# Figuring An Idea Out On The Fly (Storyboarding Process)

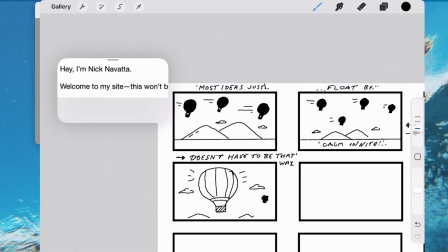992s
That's not very good over there, but and if you look over here at the words, once it says it doesn't have to be that way, it's like, hey, I'm Nick Nevada.
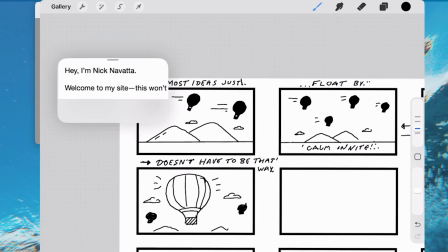1008s
I'm thinking that I'm just gonna put that here on this cell here.
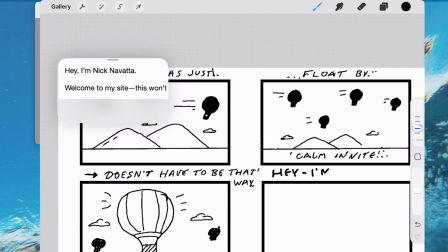1020s
I'll just say, hey, I'm Nick, so I don't have to write as much.
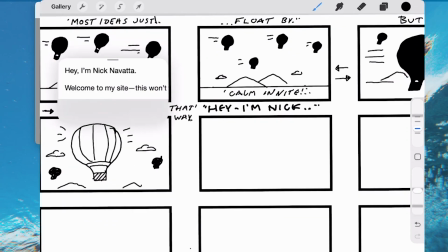1029s
And then I think what I want to do with that is I
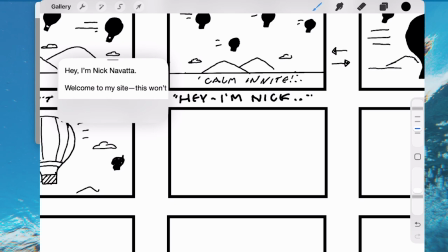1035s
want me, the character is Nick, to emerge from that basket.
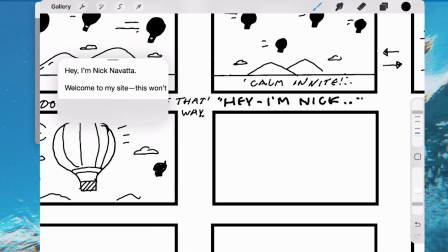1039s
So over here, you know, it's kind of, you don't see anything. But I want, let's get a little bit of a view here, I think. And I don't know if it's going to stay
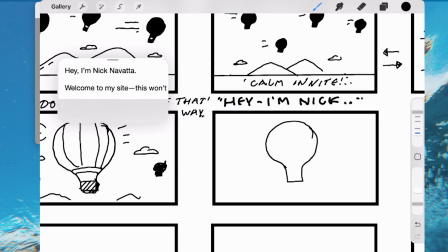1057s
this scale, like, but I want to make it so, let's say this is me in the middle, and got a smile.
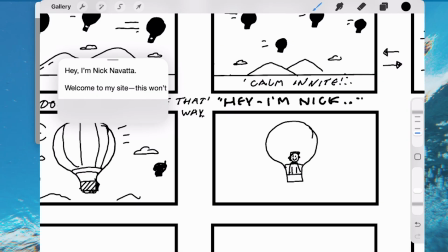1077s
See, this is where storyboarding's fun, because like I can't really get too much detail this small, and I may have to. So he says, hey, I'm Nick.
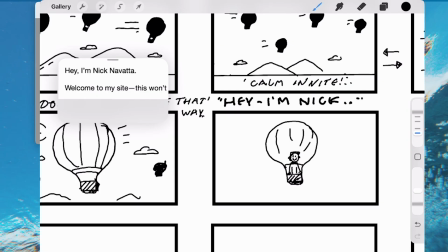1094s
And you can still see some, maybe there's more mountain here, because as I'm emerging from this, I'm going to add some weight to this balloon, and I want it to come out of the sky a bit, and it's going to start drifting down
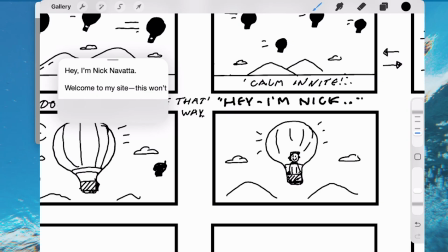1115s
to announce my arrival here. So I don't know what kind of gesture I may wave. Let's say I did some sort of wave, like that's really not the angle of a wave, but sorry, that's too much eraser size there.
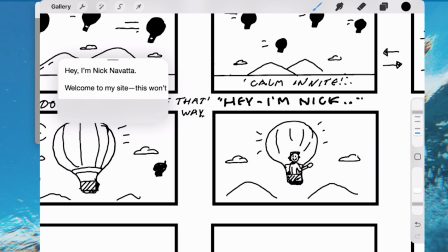1135s
And this is where I'd come in beyond rough, and obviously make it more
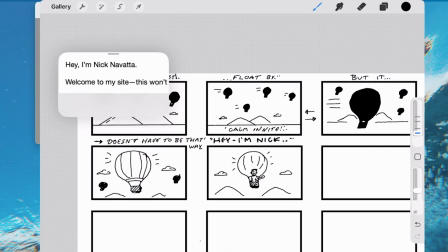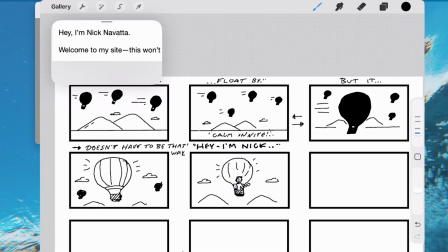1148s
fleshed out and more drawing. But you're just seeing a rough one here, or general storyboard. I wouldn't say it's rough. It's maybe generally rough combination. So really, it's like once I emerge, it says, hey, I'm Nick Nevada.
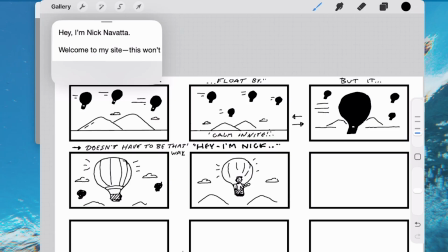1162s
I don't know if there's other things I'm going to do or say visually, like with my emergence.
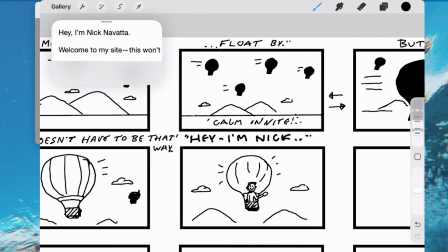1169s
I think I may, let's just put like this little note, like I'm going to put pop up. I'm popping up as the balloon is going down, showing some of this kind of rhythm.
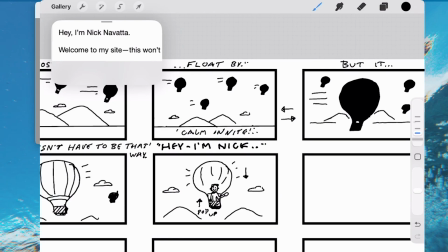1186s
And then I just say, welcome to my site. So let's just put welcome.
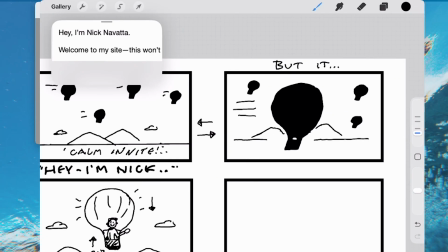1192s
I'm not gonna get all crazy here.
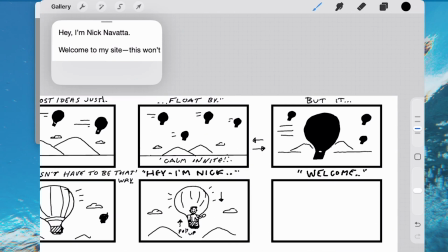1203s
And I think what I want to do with this is, instead of me, I think I'm going to come back down to the ground.
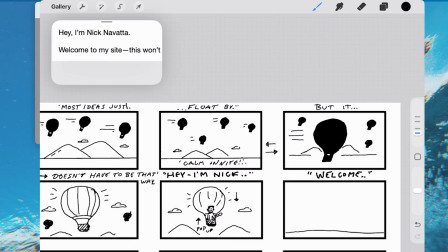1213s
Let's put a little ground here. I'm going to land.
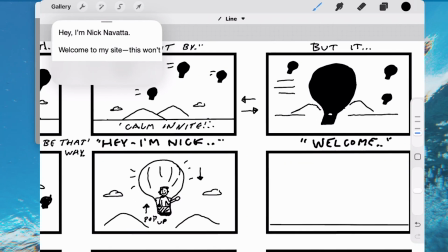1217s
So it's basically saying like, welcome to my site, but you're also going to land.
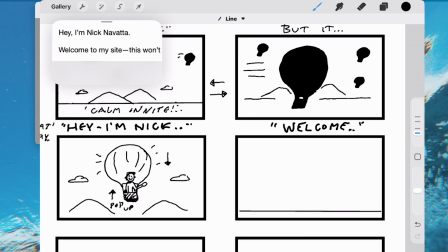1224s
You've landed on my website. Is basically kind of like the double thing. So let's see here. And then at this point, the mountains, maybe I'm in the middle of the mountains, I don't know.